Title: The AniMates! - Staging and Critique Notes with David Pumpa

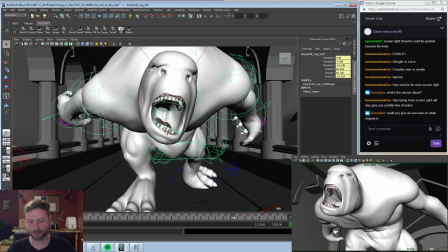(83:41)
Could you give me an overview on what staging is? I did a little bit at the beginning of the stream, but staging is just another way of saying composition.
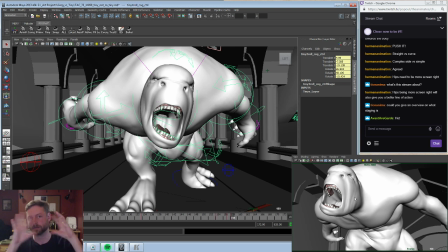(83:48)
How the elements in the scene are oriented around each other and what's like what has focus, what doesn't, that kind of a thing. So the example I gave was in my first 4 shots of this sequence.
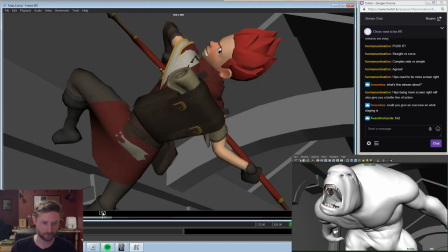(84:01)
And there's a little annotation there that's gonna tick me off.
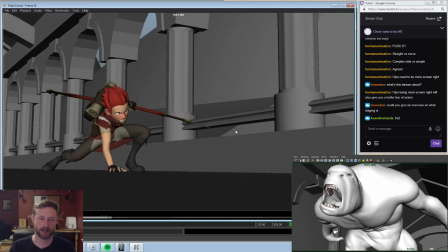(84:05)
Okay, so, and the biggest thing I was talking about was the negotiation of power. Who has power over the situation in that current shot?
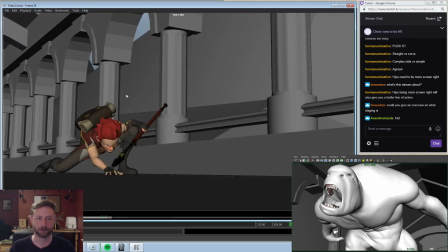(84:15)
So, basics of composition are simple things like rule of thirds, where you have everything divided up into thirds like this.
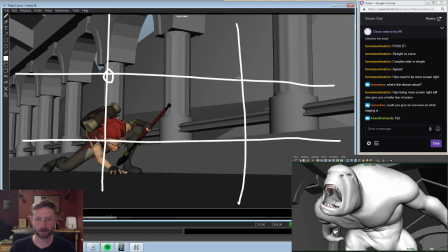(84:25)
And then these 4 points are usually where you want to put your focus at. So you can see in this first shot, Greg is off in the bottom left, and then,
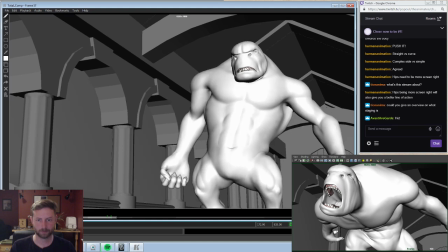(84:38)
thank you. In the next shot, Tiny's head is in the upper right.
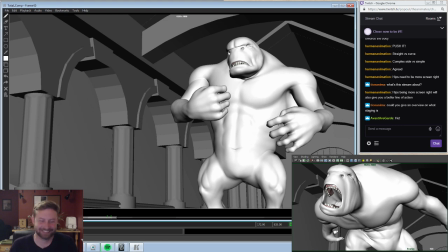(84:44)
Oh, there's an N2 key in there. Oh, that's nice. I'm so happy I got this.
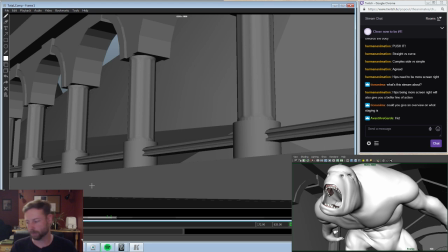(84:51)
But with the whole negotiation of power thing, so if you look at the book Framed Ink, they go really into detail about this. It's a fantastic read, meant for more people who are like intermediate level in composition, but really outstanding. So with the whole negotiation of power, so when this shot first starts, we have Gregory.
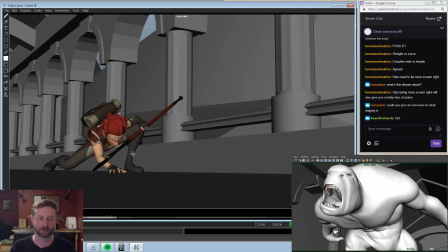(85:10)
He's introduced into the scene, and I immediately put him in the bottom left. The lower a person is in composition, the less powerful they feel. I also have him in a pose. Yeah, Framed Ink. I'm gonna type it in. And it's written by Marcos Mateu Mistre.
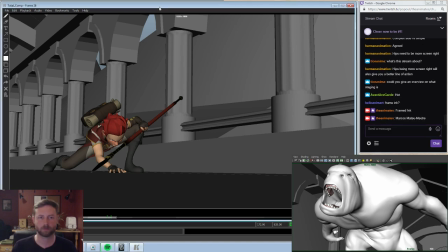So I have him in the bottom left corner, or the bottom left third of this screen. There's so much wasted real estate in this screen, in the shot, making him feel much smaller than he really is.
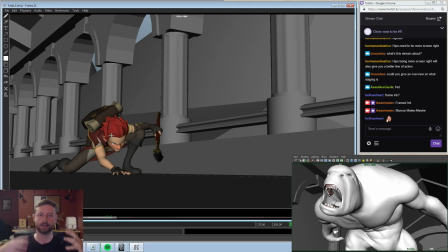(85:45)
But also his pose is defeated. His power center is way low. He's on his hands and knees because he's really has none of the power here.
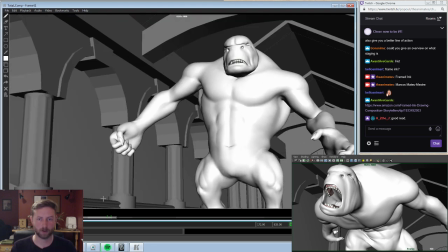(85:55)
In the next shot, we look at Tiny, who is standing much larger.
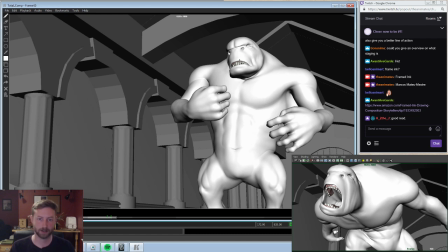(86:00)
He's in the top third of the screen, or top right third of the screen. He's standing far more erect. His power center is way up in his chest, way up, like up high here. So you can feel he has a lot more control over this situation.
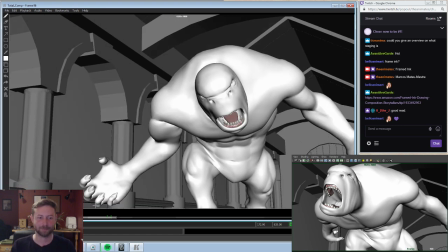(86:14)
Not enough, that's why we're redoing him, but but then, as you go into the next shot, you realize things are starting to change.
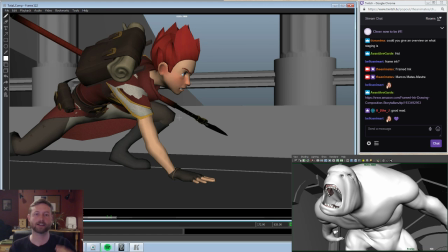(86:22)
Gregory's suddenly a lot bigger in screen, his head's a lot higher, he's starting to get more confident, he's come up with a solution, and he's going to try to shift things more into his favor.
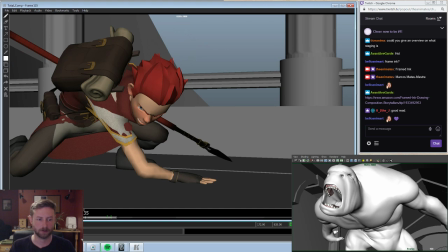(86:31)
So, the composition-wise, he's a lot different. So, and then as he goes into the next shot, you can see the transition of power happening.
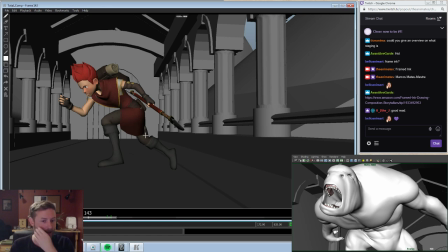(86:39)
So he starts off the shot with his body more curled in, he's a lot more contained, and he's lower in the screen, but then as he runs up this pole, he starts to get larger in frame,
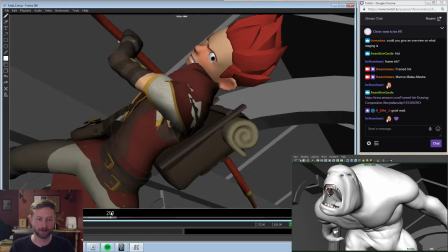(86:48)
he gets higher in frame, all the way up into the very end, when he suddenly has control of this situation.
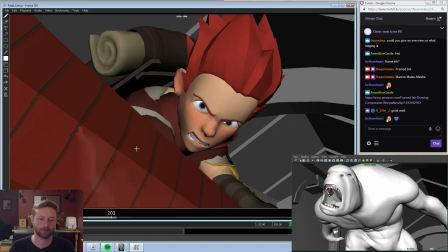(86:53)
He is dominating this frame now, he is all power. And then, so now he feels like he's shifted things more to his favor.
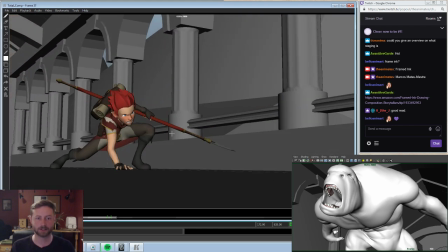(87:02)
But that is all examples of staging, using composition to emphasize what your character is thinking and feeling so the audience can pick up on it easier.
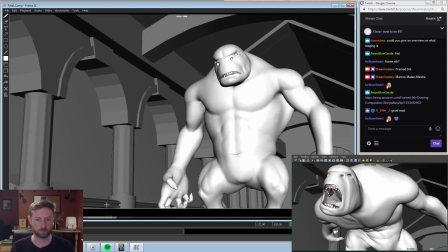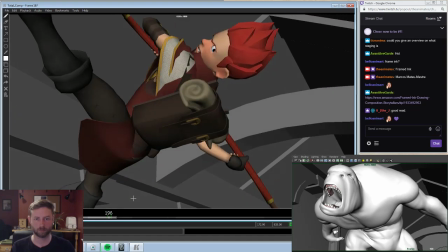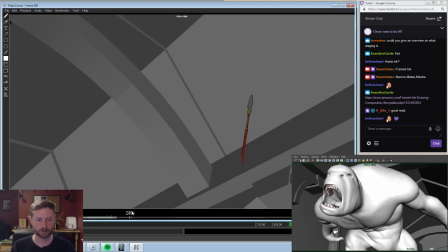(87:23)
What's another good example?
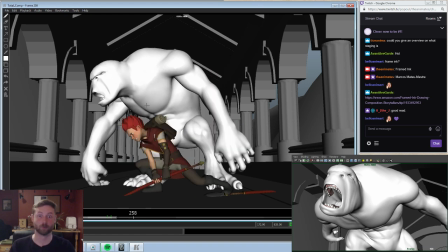(87:29)
Yeah, I have a whole kind of breakdown for this too, but since I had to rip apart this entire last half of the sequence, it's kind of a poor example at this moment.
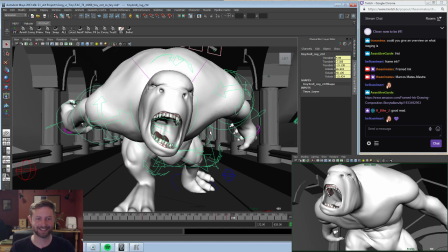(87:40)
Oh, hi Tiny, how you doing?